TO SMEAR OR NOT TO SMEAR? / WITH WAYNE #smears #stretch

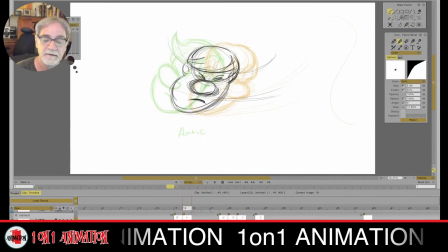(28:10)
Definitely pushing more with the bottom half of the face. And now what you'll see is boom, boom. I'm gonna put this on ones.
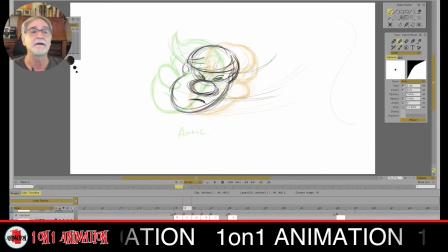(28:25)
And you'll see when we're talking about the deformation of the forms, we'll see that it is being deformed slightly, but not nearly as much as a smear.
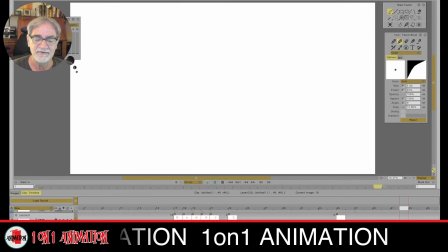(28:40)
Okay? So it's just a little bit smoother.
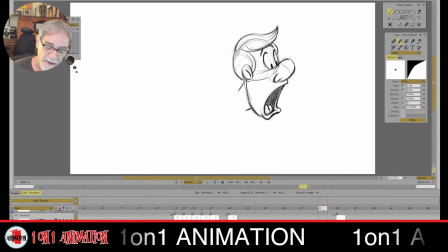(28:45)
I put that in there, but then we go back to this one.
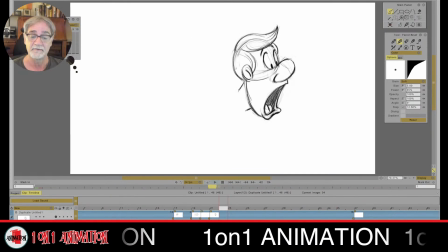(28:55)
That smear drawing right here,
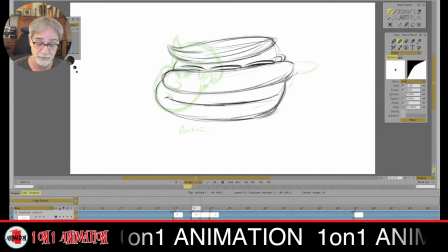(29:00)
that drawing is truly a complete deformation of it. It's just completely abstract pushing it. So I does that make sense? Thanks so much for doing this. You're welcome. You're welcome. I hope that makes sense, Patricia.
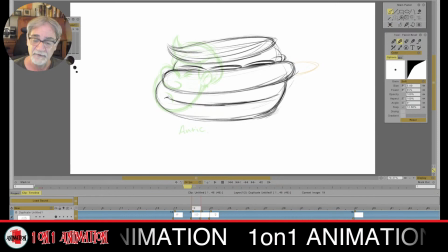(29:20)
So let's go there.
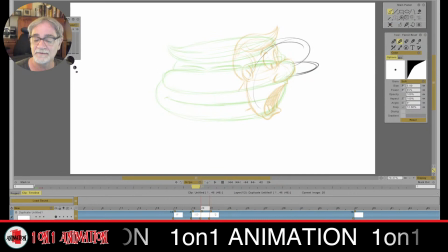(29:21)
I'm going to do an overshoot, and I'm really going to, just exaggerate everything like crazy, working into there. And this is just another way I can do it.
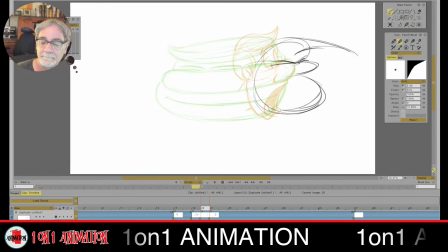And remember that these drawings, when I got them on ones, the thing is really important.
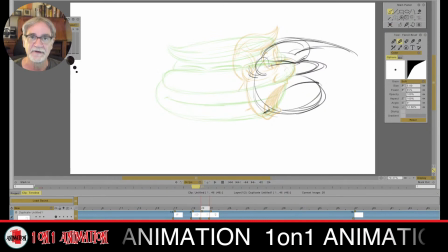(29:57)
Remember, these drawings are going to be felt. Are they really going to be seen? No, I would say they're being felt much more than being seen. They are being seen, but in a visual way.
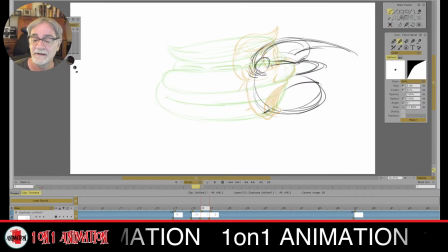(30:13)
When the viewer is looking at this, they don't see these individual drawings.
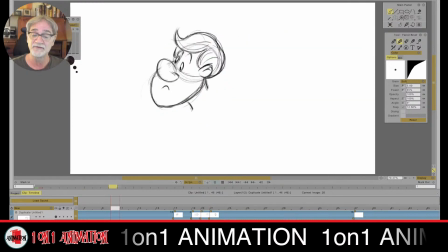(30:20)
They're feeling them. So let's just take a look at this and you'll see, whoop. Okay, there you go. See, I just put that in there.
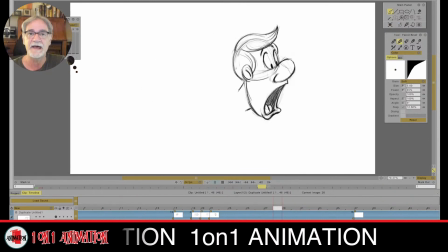(30:27)
I would do much more, I can do a cushion in after this if I so choose, but I don't need to.
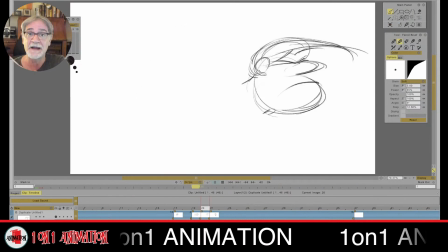(30:35)
If I'm doing something and I got to get it done really quickly,
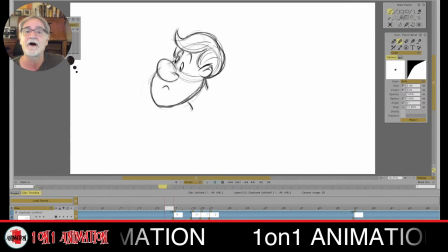(30:40)
this will work for this type of comedy animation.
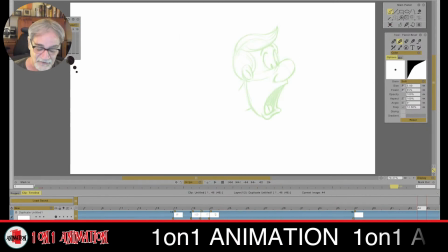(30:45)
I'm hoping this makes sense to you guys because I get so many questions about this.
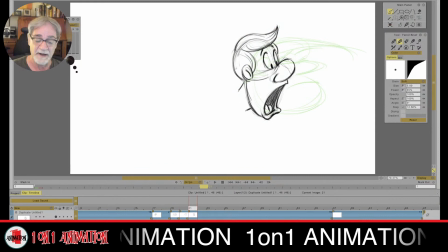(30:52)
Why is this not? I get so many questions about it. I can put in one more drawing if I so choose.
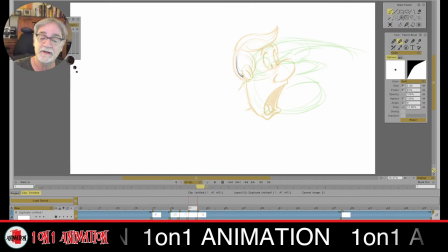(30:59)
I'll put in one more that will settle very quickly up into that last pose. Everything's going to be very tight from this drawing to this drawing.
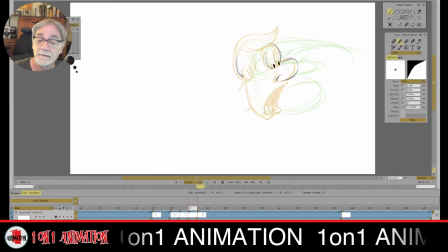(31:14)
Put the eyes up there, eyes out there. And then the hair, I'm going to have it coming back. It's going to settle in. Everything is coming back to the orange drawing.
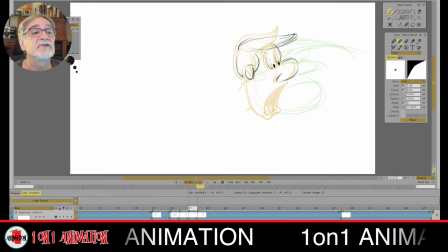(31:32)
I hope you guys can see all this. And still going with a shorthand, keeping it loose.
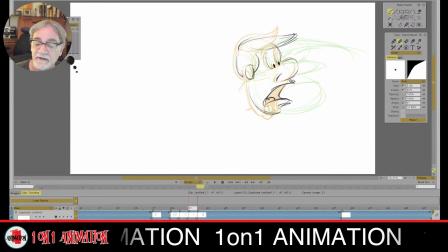(31:49)
The lips out, everything's out a little more. I didn't put that out far enough.
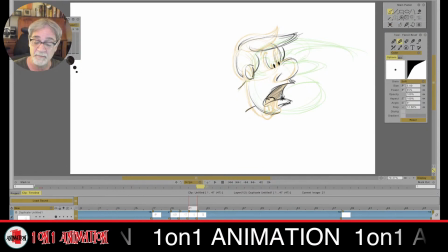(32:06)
Coming back in there, and this also I'll keep on ones and watch. It's just going to be a little smoother now.
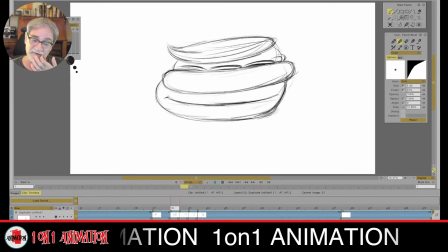(32:17)
So that's basically it.